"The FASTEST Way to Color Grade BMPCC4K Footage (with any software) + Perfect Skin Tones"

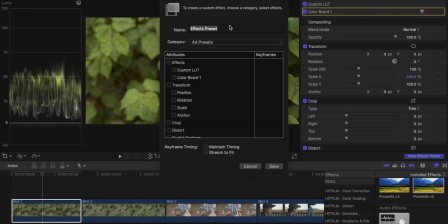(4:04)
In Final Cut Pro, you just hit this little save effects preset button on the bottom right, and then you can name the preset and save it to a particular folder.
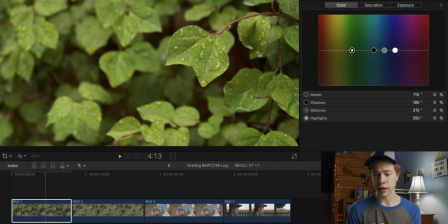(4:10)
So I'm gonna go ahead and show you an example of color grading this shot manually at this point. I'm gonna go ahead and add another color board. And then I think for this, I might just push a little bit of teal into the midtone just to cool it off a little bit, and maybe into the shadows as well, just a little bit.
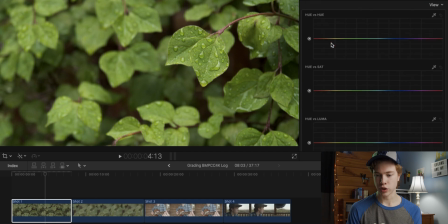(4:25)
And then I'm gonna add a hue saturation curves and go ahead and select my greens. And I think I'm gonna push them a little bit more toward the blue side and cool them off a bit. Now that's of course a very subtle grade. Now you could go a lot heavier with that, but for me, I think this image looks pretty good. Now for the second shot, we can basically do the exact same thing.
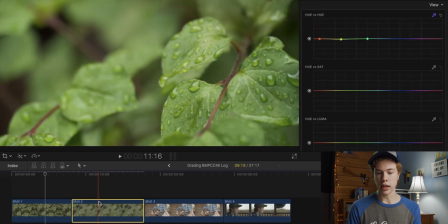(4:43)
I'm gonna go ahead and just copy over all my effects, and you can see we already get a super usable image. Now, of course, these were both exposed, shot within seconds of each other, so they're exposed basically the same. But if you wanted to, you could then go in and adjust your exposure as need be.
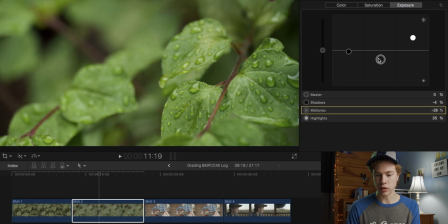(4:57)
Actually, I think I might bring down the midtones just a little bit And maybe bring up the highlights on this.
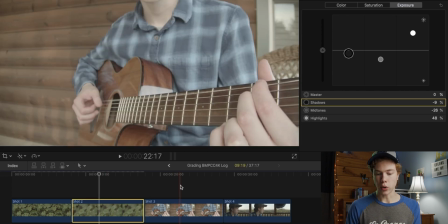(5:03)
Make it just a little bit more contrasty. All right, now let's go ahead and move on to the third shot, which is a completely different lighting setting. This was shot around golden hour, so it's much more, you know, warm lighting than on that cloudy day. Oh, guys. Before recording this, I set the bitrate way too high, and I just lost a bunch of footage because the card filled up, which wasn't supposed to happen.
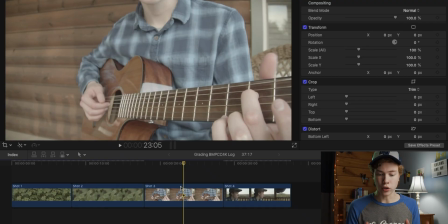(5:25)
All right, you know, let's do this. All right, so for this next shot of me playing the guitar, I'm going to go ahead and do the same thing I
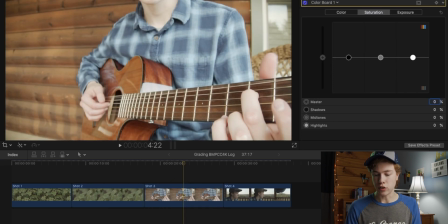(5:31)
did before. So go ahead and drag on that Blackmagic Lut, and then add some overall saturation as well as some extra saturation in the shadows and highlights.
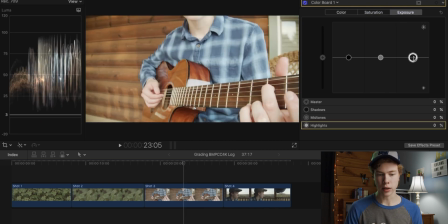(5:40)
All right, now exposure-wise, this image is looking a little hot, so I'm going to go ahead and bring down those highlights ever so slightly, and then bring down the shadows.
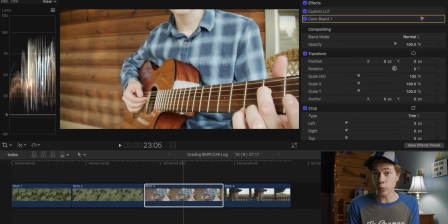(5:48)
All right, I like the way that looks. Now, once you've gotten to this point, you can, of course, do whatever normal grading things you like to do. So if there's a specific LUT that you like to use, you can totally use that in addition to the Blackmagic LUT. So I actually am going to do that right now.
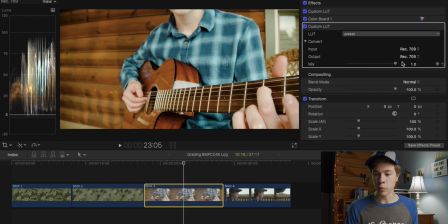(6:02)
There's a certain LUT by Potato Jet, his silver-like LUT, which I really like, but it is a little heavy, so I'm gonna go ahead and bring down the strength of that to maybe 80%, as well as go back into that color board and maybe bring up my midtones and shadows.
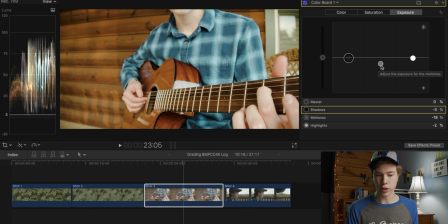(6:14)
I find often it crushes it just a little too much, so I'm gonna go ahead and bring those up.
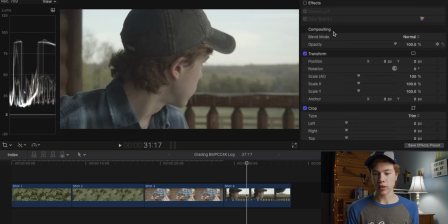(6:19)
But already right there, we have a really good looking image. I'm gonna do the same thing to this next clip, apply those base settings, and then apply that Silver Lake LUT.
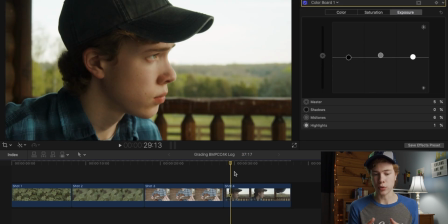(6:29)
Now is just a quick final tip for this process. I'm gonna go ahead and show you how to make sure your skin tones are correct in each of your shots.
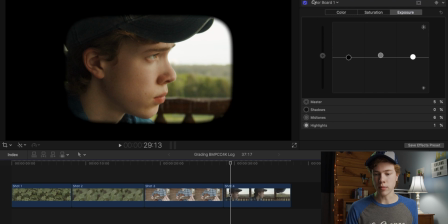(6:38)
First off, you're gonna wanna grab a shape mask and put that over your image, and then go ahead and just restrict that mask to part of your skin.
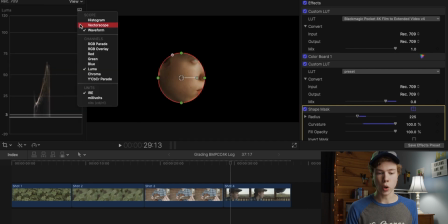(6:45)
I'm just gonna use my face here. Now, if you open your scopes and then choose vector scope, you should get something that like this. And on the vector scope, you should have a skin tone indicator line right here. If you don't have that, you may have to enable it. For instance, in Final Cut Pro, you have to go and hit show skin tone indicator. But once you do that, this is a really great way to make sure your skin tones are lining up correctly.
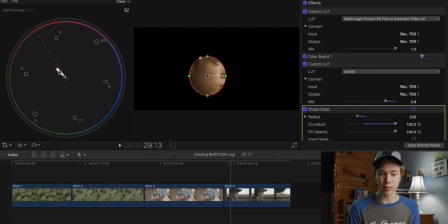(7:03)
As you can see here, they are not. They are very much a little bit more toward yellow than the skin tone. You usually want them either on the line or to the right of the line ever so slightly. So to fix this, what we can do is go ahead and add hue saturation curves, and then we're going to go ahead and choose the hue of our skin.
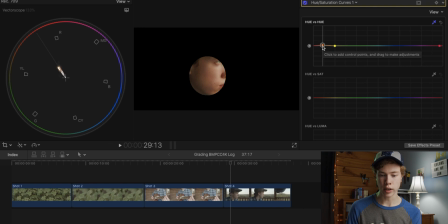(7:21)
And we're gonna go ahead and just push that a little bit more toward red, a few notches until it lines up more on the line there. Now we can go back and turn off that mask and see what it did to the rest of our image. Now, if you look before and after, our skin tones are much more accurately lined up with what they are in real life.
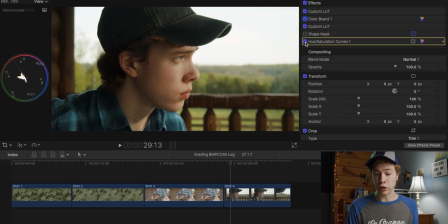(7:39)
And now with that skin tone judgment, this image is basically finished. So that is basically it. That is the workflow I use to color grade my Pocket 4K image, and it's just what I found to be the fastest and easiest and simplest to do.
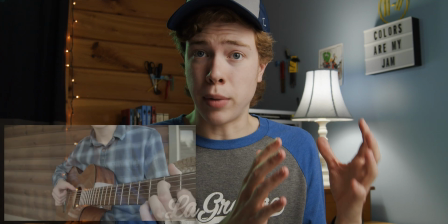(7:49)
So just as a review, we start off by transforming our log footage into Rec.
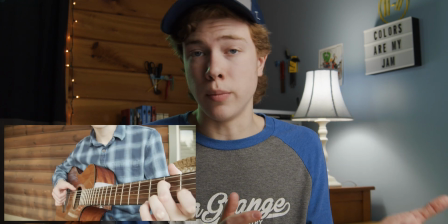(7:54)
709, and we do that by adding the Blackmagic Film to Extended Video LUT, and then add some extra saturation. And then from that point, we just do our basic color correcting, which is, you know, exposure, white balance, stuff like that.
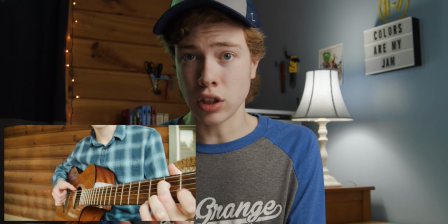(8:05)
And then after all that, we can go ahead and add our creative looks, whether that's through a LUT or just, you know, custom grading.